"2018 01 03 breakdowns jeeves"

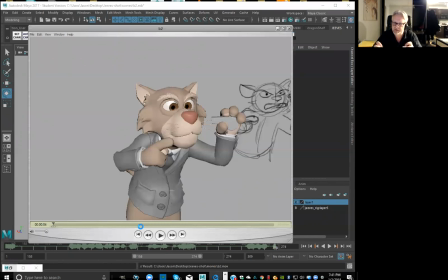And if everything else needs to be adjusted a little bit, then I'll set a key on the whole body, even if it's on ones. All right. That way, like I can, you know, feel free to control every single frame. Right.
And I want to make this absolutely clear.
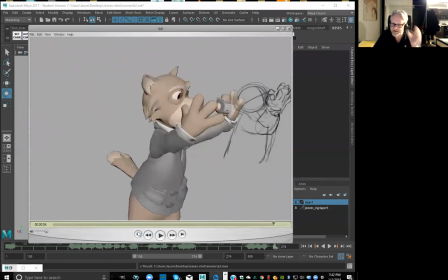Even if that feels now like it's sinking to the actual dialogue, even without seeing that the actual mouth shapes or the expressions, you know, it feels like the body's actually more in sync now.
And I want to make this absolutely clear.
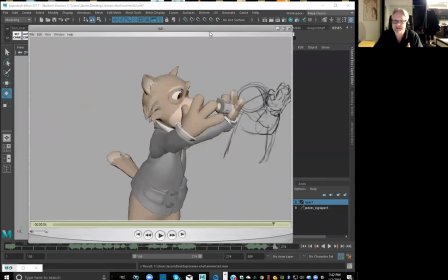Even if and then what's nice about it is you get this texture of like all this crazy motion and then nothing,
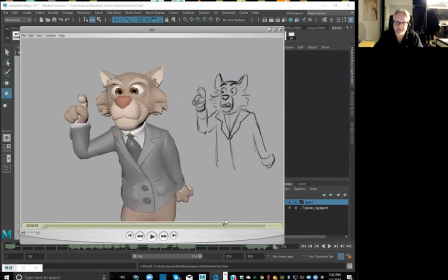like just kept alive, just very very minor. And then we'll have like these little eye darts or a little drop in the mouth or a little drop in the jaw, you know, maybe a raise in the brow, you know, just before he goes into the next little section,
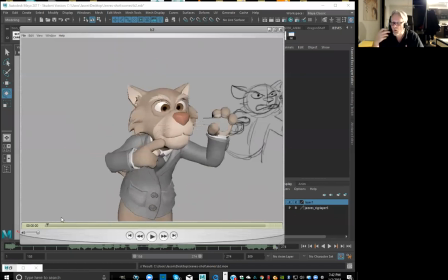right? But like what's nice of it, if the whole thing was that erratic or that like busy, you know, motion, then it would feel like it's way too much. But because I'm trying to make like the fast motions, like these small little bursts of energy,
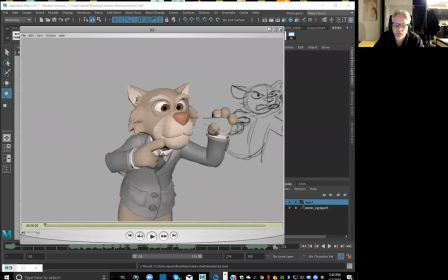and then relax, you know, so that it's a little bit more enjoyable to watch rather than timed at the exact same timing, right? Because then it starts to become a little bit boring, right?
And I want to make this absolutely clear, even if...
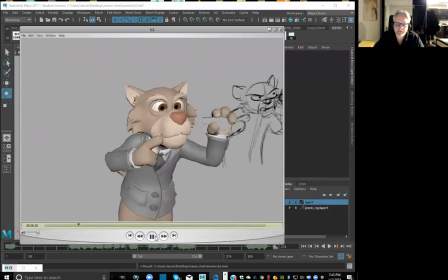All right, good.
And I want to make this absolutely clear.
So like even with this hands, the way that's coming down here, this feels a little bit too slow. Like, I feel like that should be a little bit faster. See the way, like, it's kind of coming down?
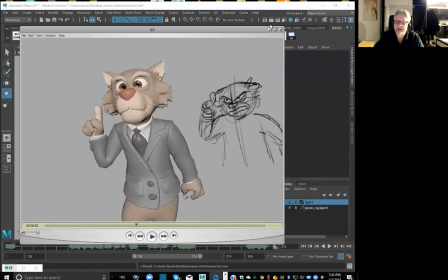And I want to make this happen.
It just feels a little slow. So let's go ahead and knock that on the head right away.
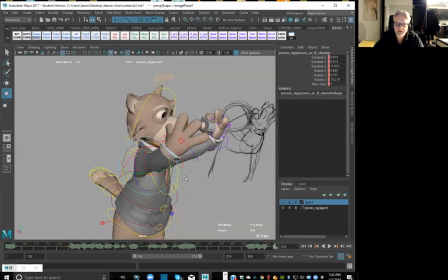Like, just because, like, now we've seen it.
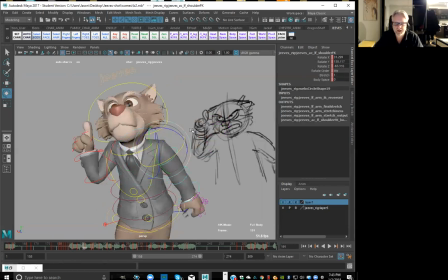And usually what I do is, once we get, like, the whole body worked out, you know, then we work on the facial. And then I do, like, a whole kind of polish pass throughout the whole shot. You know, seeing, like, okay, now we've got the whole thing on once.
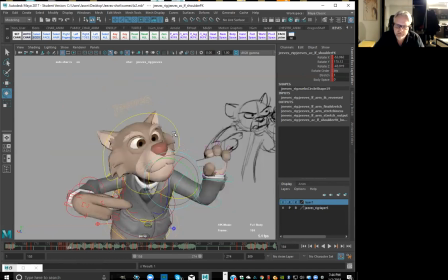You know, but now like I'm seeing things just as I'm noticing it, right? So like I would want to be able to see the spacing between here, right? So I'm watching like the hand come down here, nice and snappy, nice and fast. And then it's nice and snappy, nice and fast through there.
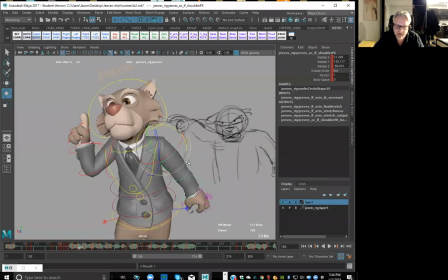And then it feels like it's slow right there, right? So let's keep that same energy going, right? So it should be basically somewhere around here, right? Like if it's on twos, bring it back even further here.
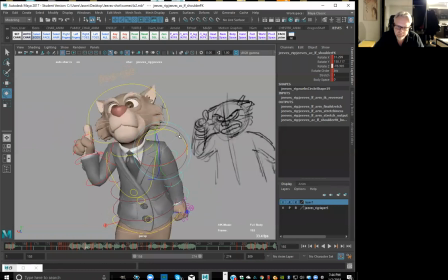Right. And then we can bring it back out, right? Then we can start to bring it out again, right? So it has that little bit of an overshoot, which is nice, right? Because then we'll have like that little bit
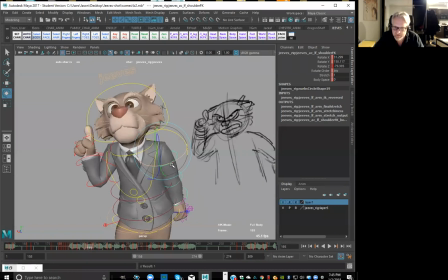of an extra move that that adds to the freneticness of like the rest of the shot. Okay, but I don't want to make it too smooth, right? I don't want to make it like so that it feels like it's taking forever to settle.
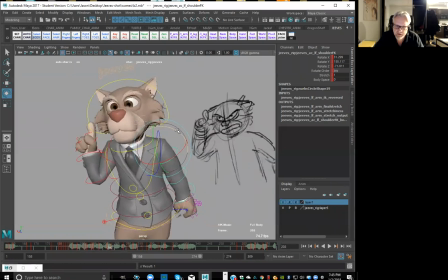So like in here, maybe we can have like a little bit of a tremble right there, just to give it like the whole body that kind of feel. Just ever so slightly though, because I don't want it to be distracting away from what's going on in
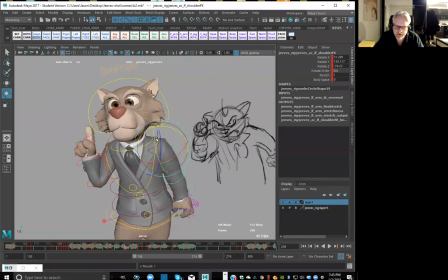this part where I really want like our attention to be drawn, right?
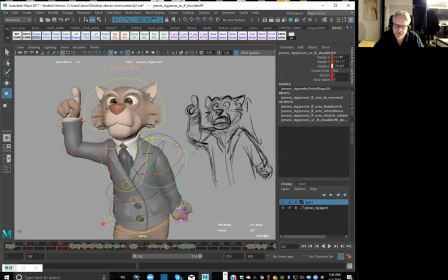Now right here, boom. Make sure we get that nicely hit.
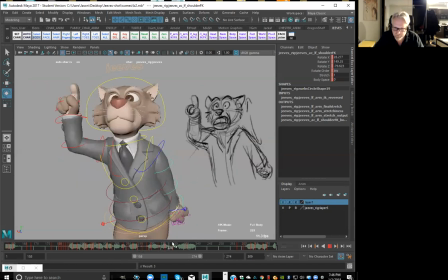Good. Okay.
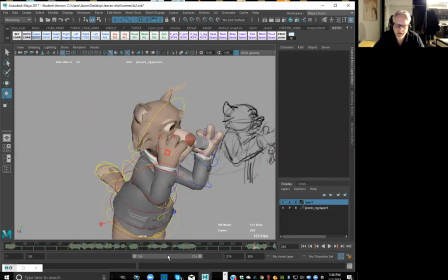So again, let's just do a quick play.
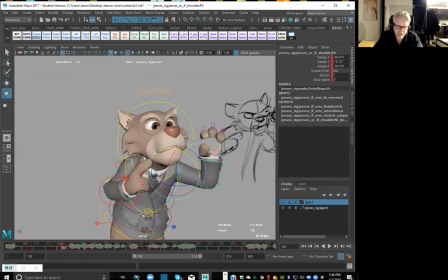Okay, stop that. Let's go through. So, well, hit right here. Let's bring that in nice and fast. Because it does feel like that's where like it's actually hitting.
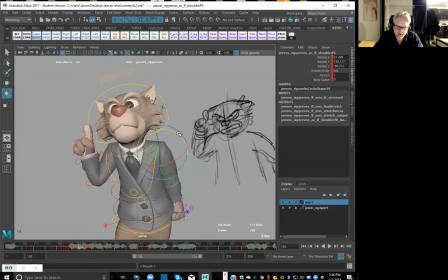So hit right there. Tiny bit of follow through. And then start to bring it out. Let's just keep it back there. So it feels like it's, we're not going to see like light coming through there.
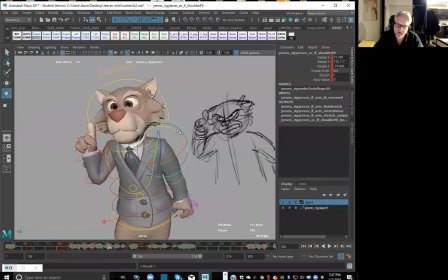So take away some of that, negative space back there. Do you always plan the scene in 2D, Jason, or do you ever go straight to 3D? Usually like in cartoony shots, I will do a 2D pass because it's something that, I can't figure out just in my head.
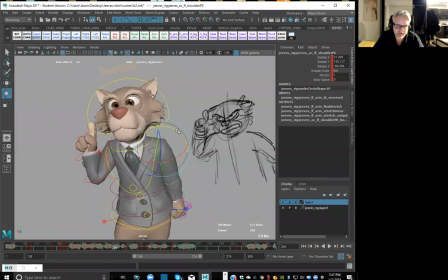You know, anytime that I did try to go straight into CG, it always sort of ended up being like more of a bag of tricks, really. You know, something that maybe a shot that I've done before, or it's so short that I really don't need to, you know, like let's say it's just like 24 frames or something.
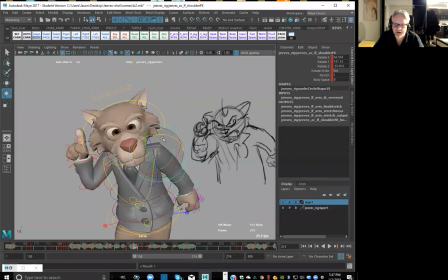But like if it's a big shot like this, absolutely, you know. Sometimes like if it's something that I can physically do live action wise, I'll shoot reference for it. But I'll never go into a shot like this without some sort of a clear plan, right?
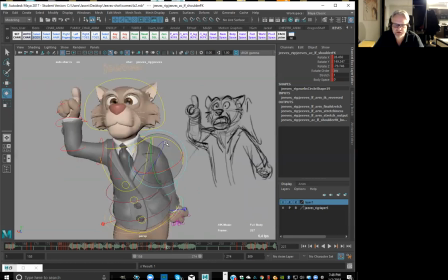Because it's just way too big of a shot, you know? And if I did this like just straight in CG, I would still be blocking at this point, you know?
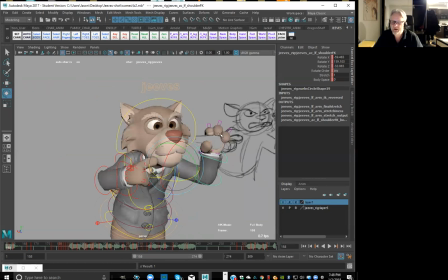Like the 2D stuff, even though it's super, super scribbly, it's a worthwhile pass for me to do because it really helps me to hone in on the performance. Even if it's not exactly what I want, then I can still use it as inspiration for the actual posing, right?
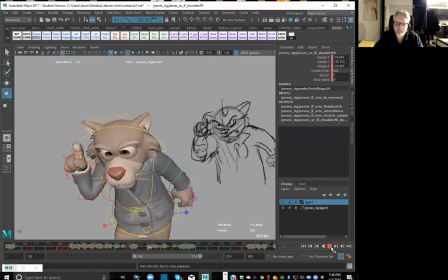Even if all right, good. All right, let's move on to this last section right here.
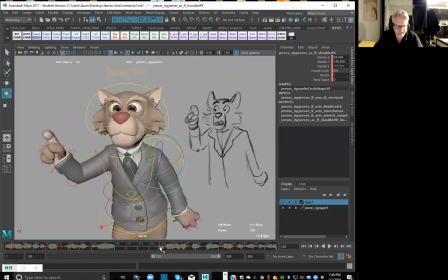All right, so there's a lot of work that needs to happen here because it was sort of one of those things where like I was inspired by some of this stuff, and then I
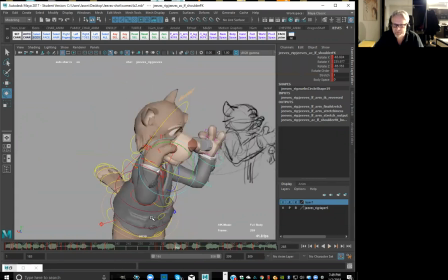was like, oh man, because like you can see, like this is basically that pose, and then this is basically that pose, and then that's that pose. But like straight after this, this is where like I start to use just as inspiration, like just where it was coming from.
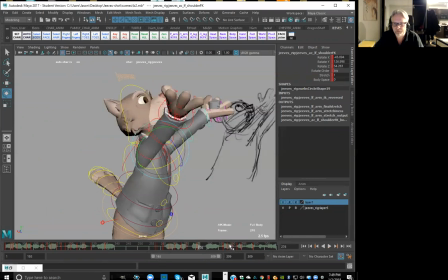And I was like, oh man, what if I go right from here instead of going back to a neutral? If I just brought those guys out and around, it'll make it feel a little bit broader,
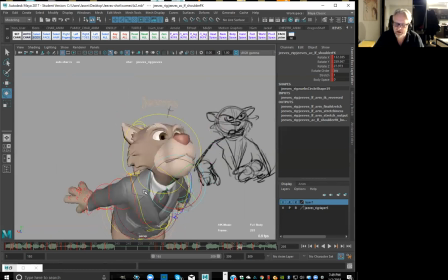a little bit more like he's finishing on a high note rather than on a low note, you know?
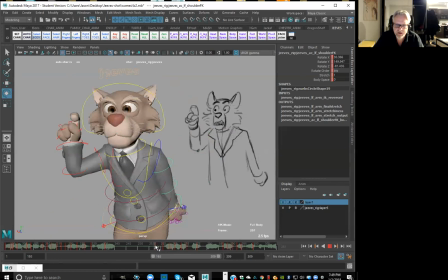So I've got to try and figure out like, okay, how do I get like into this pose a little bit better, right? Because right now it feels just a little too underbaked. And what I'm looking at here is this is my main pose, and this is the pose and action that I want to get into.
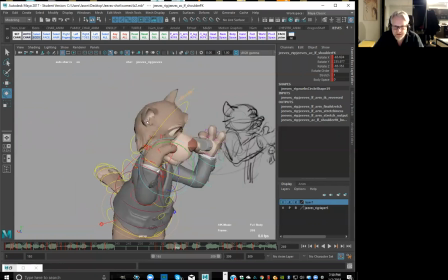So I really want to try to get low into this because out of this becomes a high accent, right? So it becomes like, boom, exploding up, right?